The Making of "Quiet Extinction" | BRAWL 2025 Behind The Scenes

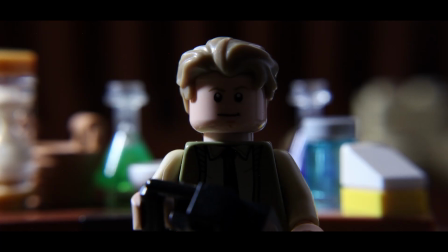[28:41]
So it would have been a really old school one that has no batteries and stuff for a lot of the functions.
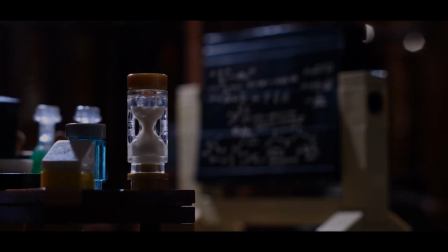[28:46]
Yeah, I love this rack focus shot. And this is another shot that it
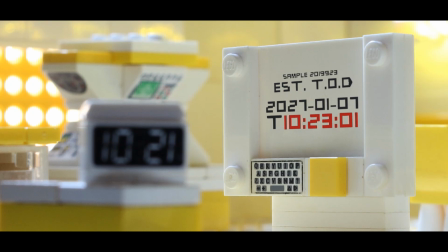[28:51]
parallels with the one later on with the digital clock and the electronic board that has the countdown on it.
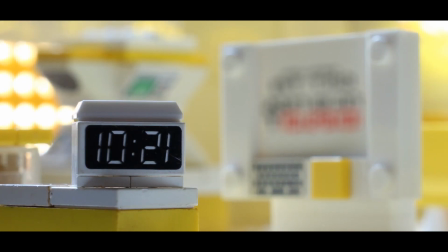[28:59]
It's another shot where it's framed up exactly the same, and it's the same shot with the rack focus, but it happens later on.
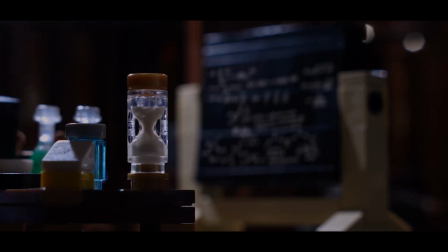[29:05]
So it parallels, and again, it's the 2 different hourglass and then a digital clock. It's like the contrast there. It's just great for people that catch this on a second viewing and notice that it's the same shot, and it mirrors later on. The math, it's a combination of stuff that I found online,
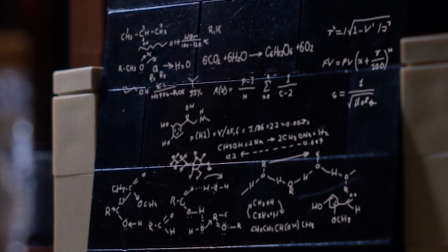[29:23]
and I had traced over the top of it so that all the different math that I'd found online looks more hand-drawn and it looks consistent. But even though I have no idea what any of this means, I know that I wanted it to be less math and more chemistry-based with again, I have no idea what these are, but like the
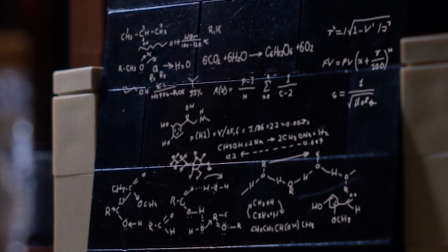[29:46]
the atoms or something, or the molecules and the different chemical makeup of the molecules and stuff, and having like all these letters and stuff. I feel like that looked more like something he would be writing rather than just math.
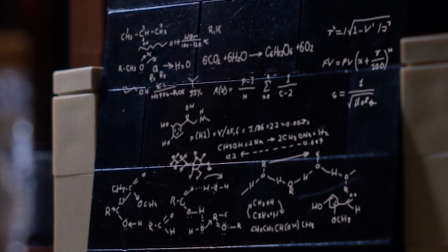[29:58]
So yeah, some math person that knows what some of this is, or some chemistry person, is probably laughing like, none of this makes any sense.
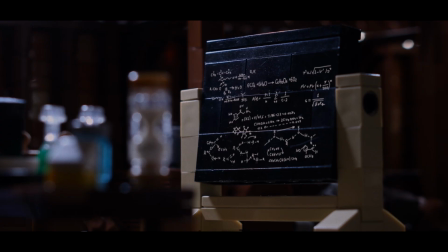[30:08]
So yeah, but the rack focus effect is cool because again, it makes it feel like it's actually written on there. Very difficult to do because of how lenses work.
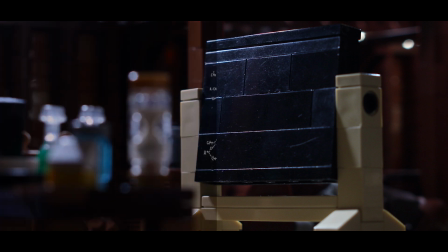[30:17]
Even though I was twisting the lens regular increments, you can't do that digitally with the blur effect.
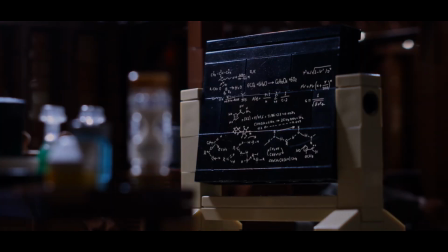[30:23]
So I had to manually at each stage try and figure out how blurred it should be on this frame and work from there. If I had time, I would have loved to have done a visual effect on the hourglass because it looks horrible having the regular Lego piece there.
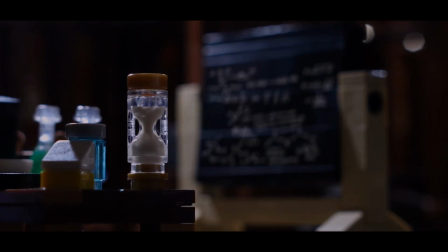[30:38]
But even if I did have extra time, I wouldn't want to do it because to have the sand falling and to do the hourglass replacement on the out of focus shot and then for the increments as it's coming into focus,
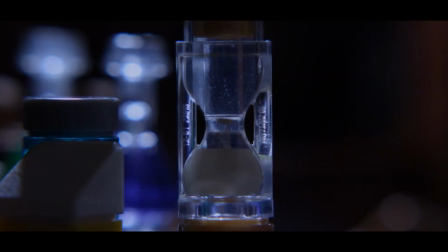[30:49]
it would have been an absolute nightmare. And then the goat falling over, I originally wanted it to be off screen or like blurred in the background of this shot on the hourglass. So yeah, and then the hourglass and the bit of sand falling, it's the same bit of animation, but it's different to the final shot because I wanted the final shot to be a lot closer.
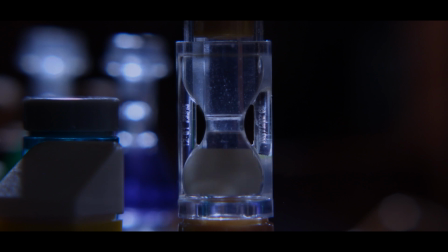[31:07]
But the mod element wouldn't have been in the shot. So I'd done a second shot with the mod element in the background a lot closer.
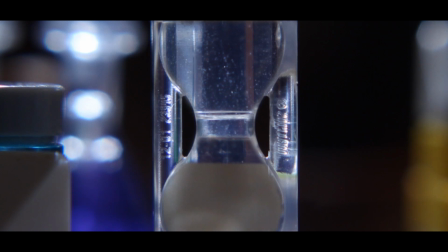[31:15]
And I used that for the ending. And I'm still not 100% sure about how I feel about the bit of animation because you can just feel the mask from the bit of sand up the top.
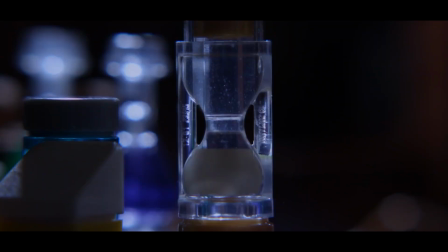[31:27]
I've timed it so that it disappears when the particles stop falling. I feel like I could have tweaked it a little bit more.
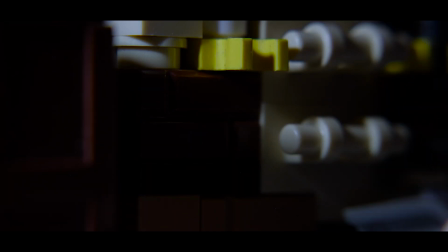[31:33]
All right, so the shovel. I love the shovel shot because just the shot of him grabbing the shovel, there's so much storytelling in just that shot, in my opinion, right? Like you know exactly what's happening just based on that shot. And I love the sound effect too of him grabbing the shovel off there.
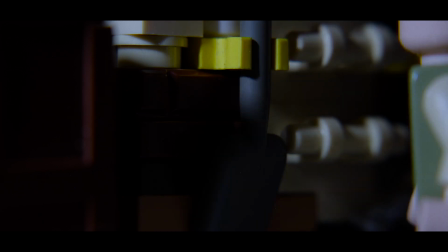[31:55]
Even though the character is off screen for a lot of this shot, I'm still animating him walking because when I was animating,
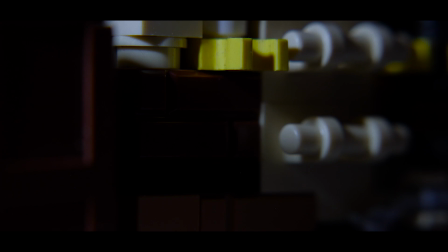[32:01]
I could see that he was in the reflection on the left.
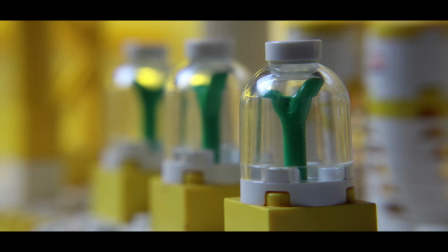[32:05]
So and I've done that quite often in a lot of shots where you've got to animate people off screen because you can tell if it's just a freeze frame.
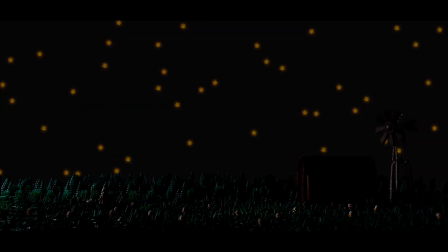[32:13]
So I tried to limit the amount of that as possible. All right, and then we get to the outside shot of the barn. So it's the same exact shot as the daytime one.
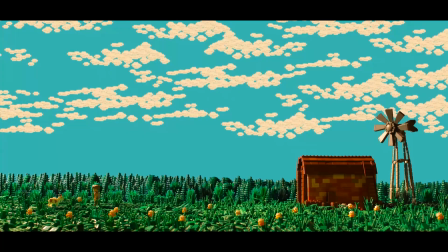[32:23]
I had to reanimate the spinning of the windmill because it was in a different lighting condition.
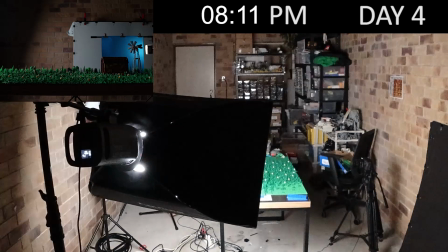[32:30]
So I couldn't just repurpose it from before. So different lighting setup and reanimating that.
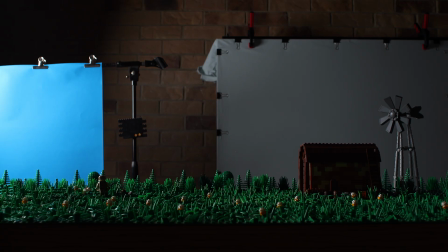[32:38]
The stars, taking a small image of the star piece. There's two ways the star was.
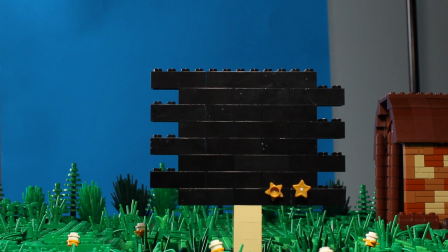[32:44]
It was like front and back. I was able to twist it as well digitally. Adding a slight glow as well.